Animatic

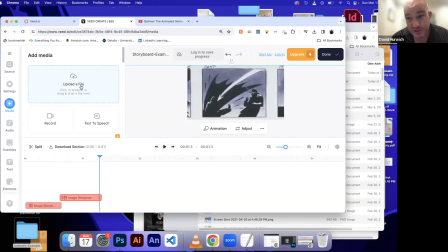[8:15]
The main one we're really going to need is uploading, which is really how you're going to upload your photos, your storyboard photo. I'm just going to copy and paste this. You can do a little overlapping too if you want to do like a kind of a crossfade.
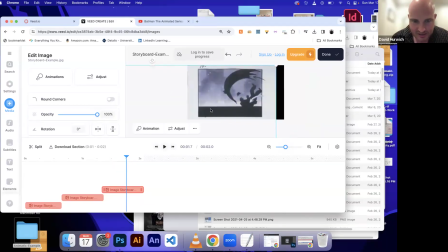[8:32]
So then it's like, okay. Now here, actually what's happening is Batman's jumping on this guy and he's like flipping him over.
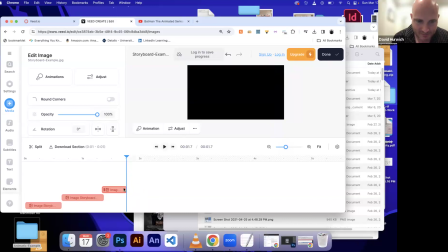[8:41]
So it should probably happen pretty quickly.
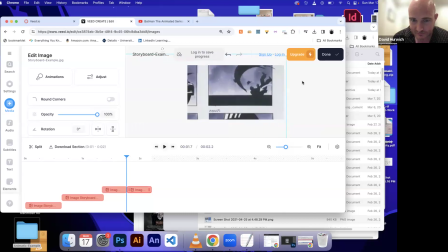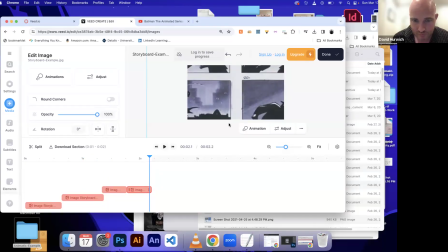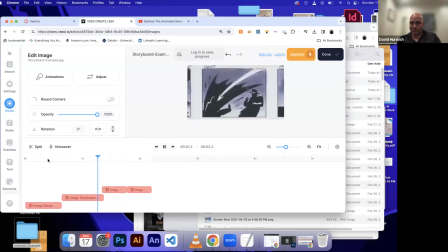Okay.
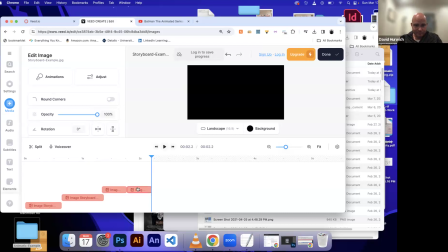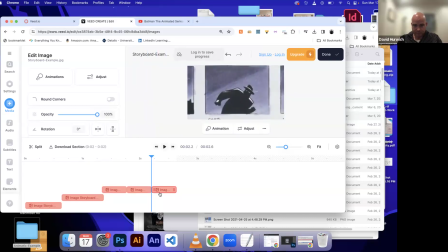So I'm just literally kind of laying out these images. So it's basically this whole scene is Batman is fighting some thugs, they're,
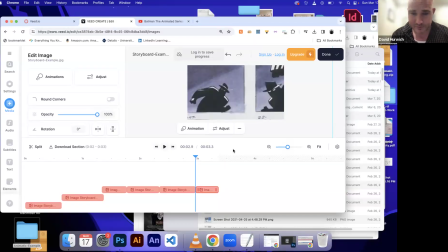[9:38]
you can watch the whole animation video to see the full thing, but I'm just kind of laying this out.
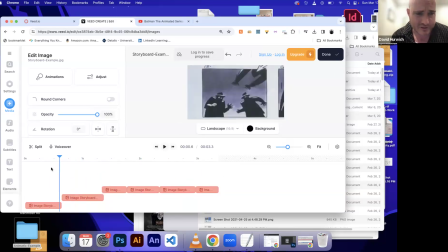[9:45]
And I'm getting a sense of how long is this scene really going to take. I'm already at like 3.5 seconds here.
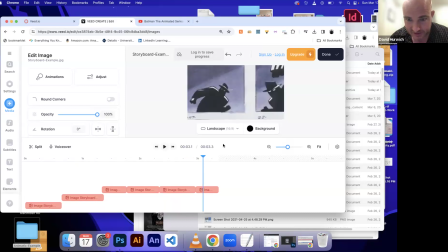[9:51]
So it's a good indication of like, all right, this is how long this is going to take,
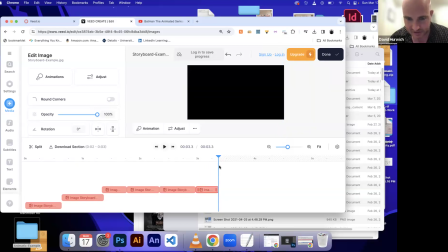[9:59]
I still haven't done out timing yet. I'm just literally kind of just getting.
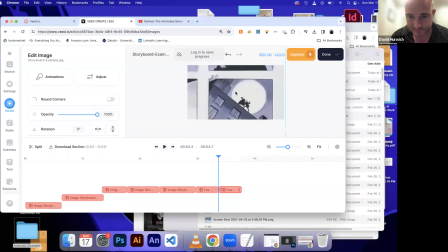This is one of these videos where I should just like speed it up a little bit. So this is all happening really quickly.
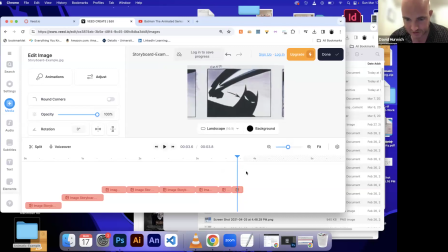[10:19]
These like punching and dodging. So I don't, the timing on that should be a lot quicker than some of my other stuff. Oops.
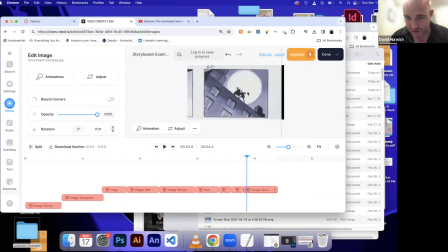[10:36]
So this is like a outshot. So this should probably hold a little bit. By the way, if I need to like, rotate or,
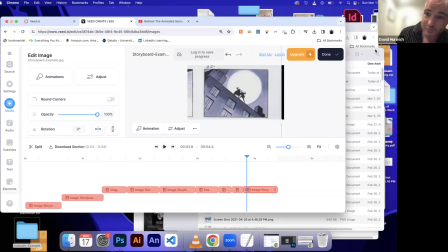[10:51]
flip things around, you can do that very easily in video. Okay, so let's play back. See, like that actually here, I kind of feel like that should have been faster.
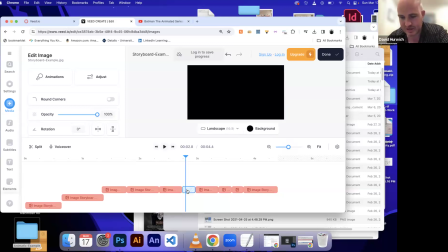[11:09]
So let's cut that down a little bit. If you have a little empty space, you can literally just hit delete.
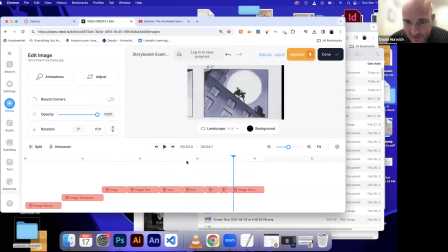[11:19]
See, that part went too fast. I don't know what happened there. Yeah.
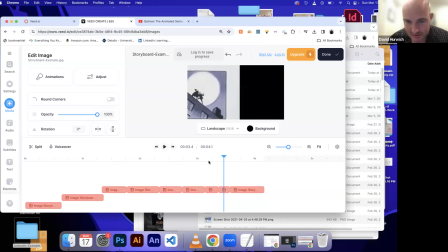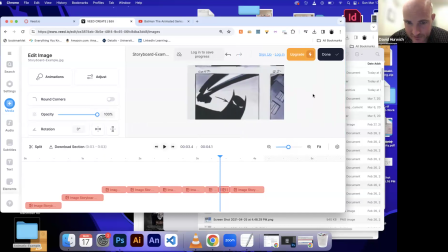[11:30]
I think that was supposed to be, yeah, this part.
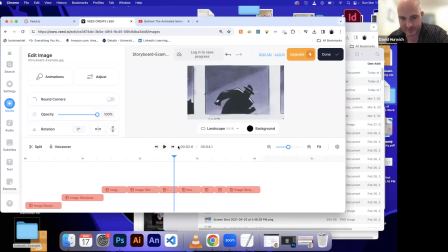[11:41]
It's feeling a little off. I might cut this a little shorter, but I also maybe want this a little bit longer. Just a smidge longer. Feels a little bit off.
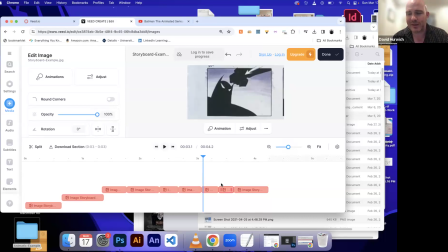[11:59]
This is just one of these things where it's like, when it comes to pacing, it's not something I can teach. There's no like hard rules. You just have to watch it. It just has to feel right, you know. Does it feel too long? Does it feel too short?
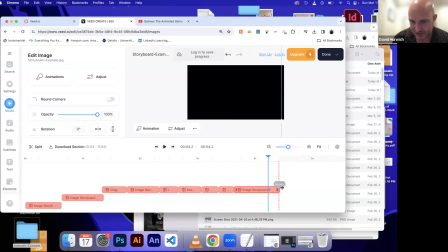[12:17]
I kind of like that shot, so I'm gonna hold that shot for a little bit.